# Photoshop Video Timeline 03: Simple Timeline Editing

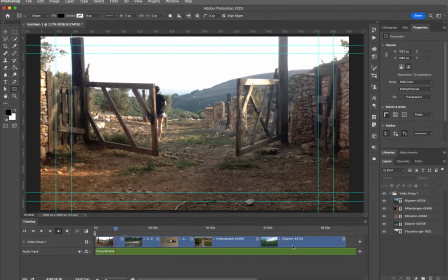0:00 Okay, let's look at some very basic editing tools that we've got here inside of Photoshop. So you can click and drag and move these things around if you decide, hey, I want to move this to a different spot, that's not a problem. So I'm just clicking and dragging.
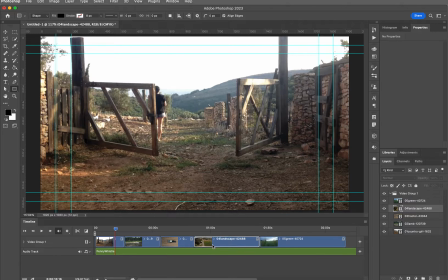0:20 That's really easy. I'm going to put that back in the original order. You can also create a new video group, which is like a new layer. So I'm going to create a new video group. And if you wanted to have this on a different layer, you're certainly welcome to do that.
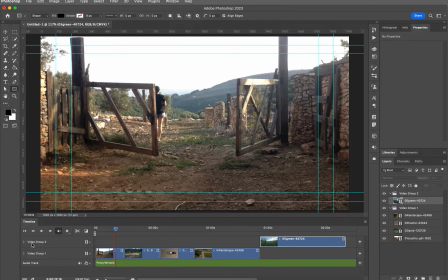0:37 There are reasons that you could do this. Like, for example, if you wanted to be able to apply some of the um, some of the styles and keyframes that we'll talk about in a little bit later video, if you wanted to be able to apply those independently of the other videos,
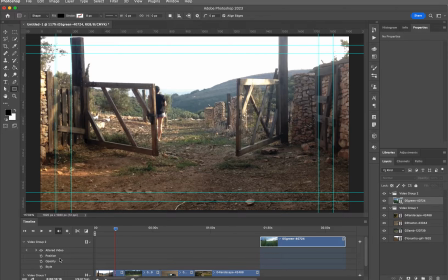0:54 this is a reason why you would have a different video group. Okay, I'm going to undo that with Command Z or Control Z if you're on a Windows machine. But you can just know that it's there. You don't have to do that. So those are two things.
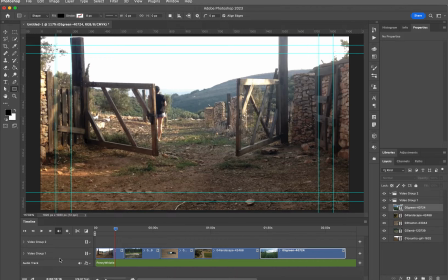1:11 The next thing that we're going to look at is a ripple delete. That is the official term for it. I don't think that Photoshop actually calls it that. I think it's something different in their terminology. A ripple delete is when you take the end of a video and just kind of hide it because maybe it's too long.
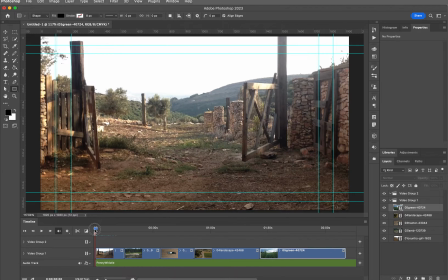1:29 So an example of that is I'm looking at this girl, and I'm just going to play it real quick.
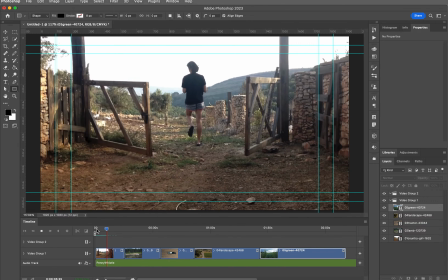1:37 It takes her a long time to get through things. And we all know that we don't need all of this video to get the idea of what's going on here, right?
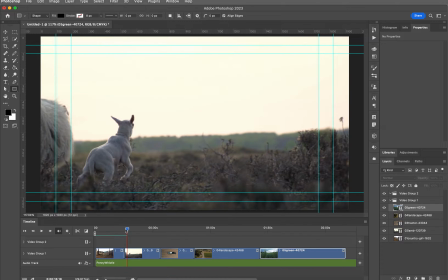1:49 Okay. So that video clip is how long?
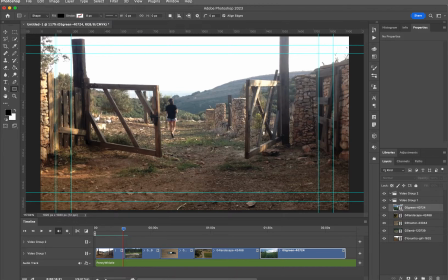1:55 It says 14 seconds.
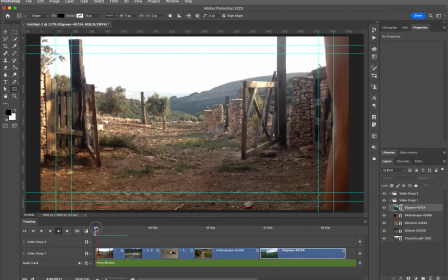1:57 Yeah, we don't need 14 seconds worth of a girl walking through a video, walking through a farm door here.
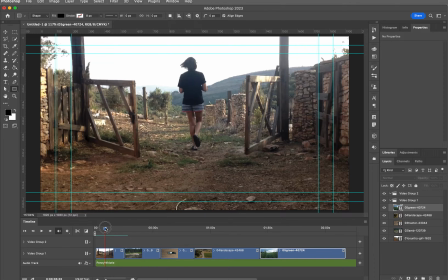2:05 So I think I'm gonna go until she takes that big step.
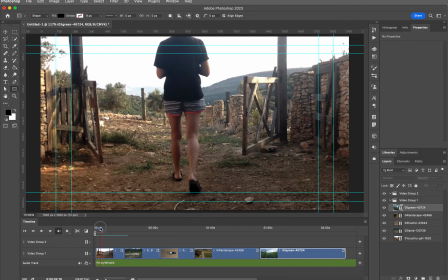2:10 You see that? That's where the motion kind of breaks. So I'm gonna go up until maybe there.
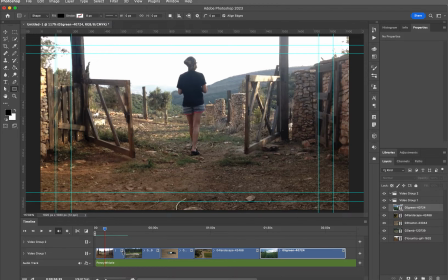2:18 So I'm gonna hover over the right hand side, and you see how my cursor changed? I get that little bar. That is the sign for that ripple delete.
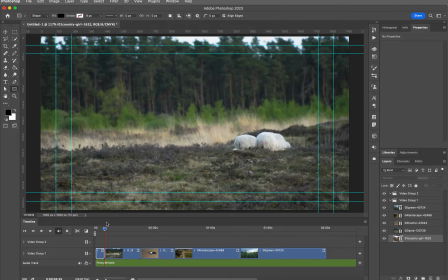2:30 And I'm just going to drag it to where my time indicator is. And now let's watch what happens, okay?
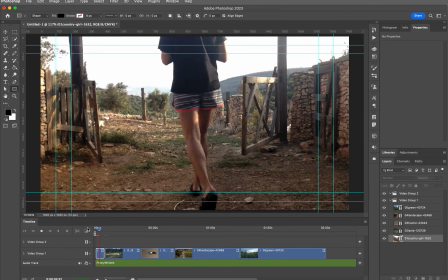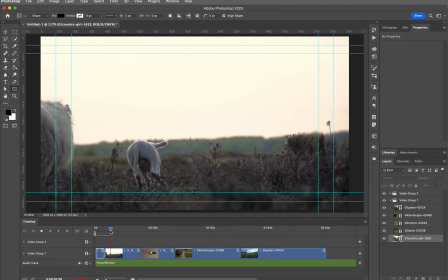2:46 You see, it goes right on into that. That's just an idea.
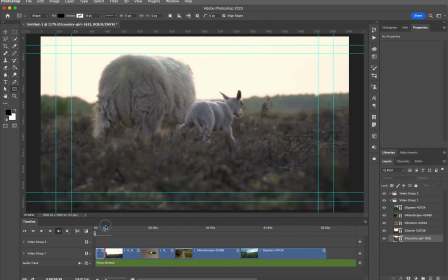2:52 Now, obviously, the change from the girl to the lamb is kind of,
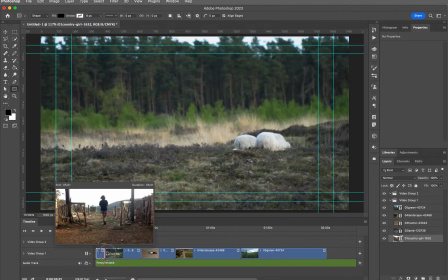2:59 I think it's a little abrupt. I'm going to move this out a little bit more, I think, so that I'll have a little bit of a transition.
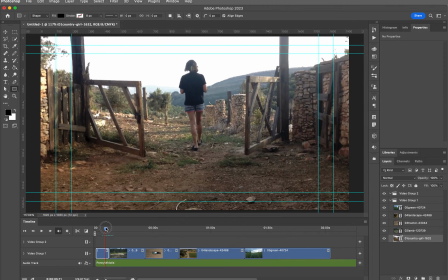3:08 Yeah, that looks better to me. We'll talk about transitions in a little bit.
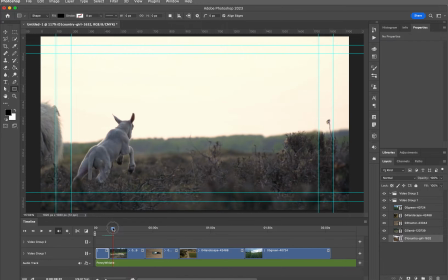3:15 Okay, yeah, I like that a little bit better. Now let's take a look at the beginning of this.
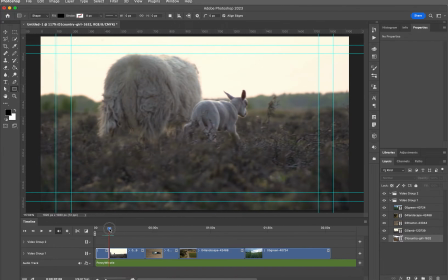3:21 Now at the beginning of this movie here, this clip here, there's that scene.
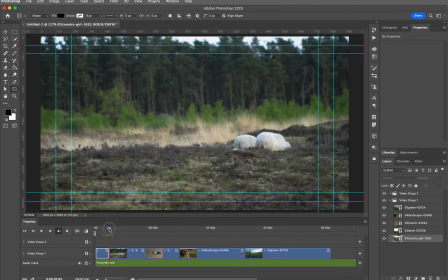3:27 You see that? They're lying in the field. I don't need that.
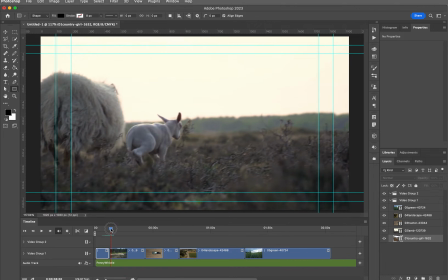3:30 I want this lamb from right about here.
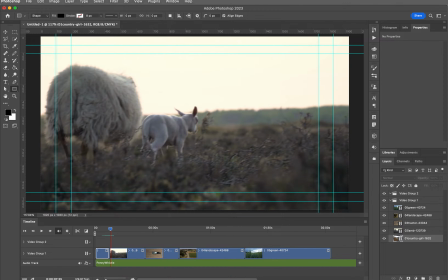3:37 So I'm gonna zoom in a bit, and I'm going to hover over the left-hand side of the lamb, and I'm going to bring this up some. So it just makes for a smoother transition. I don't get that weird scene in between.
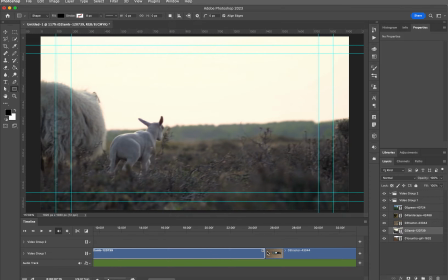3:57 I think that looks better. So let's look at the end of this.
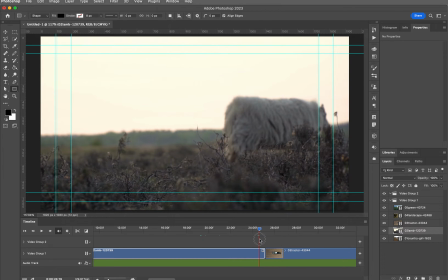4:03 How long is this clip now? That's kind of long too.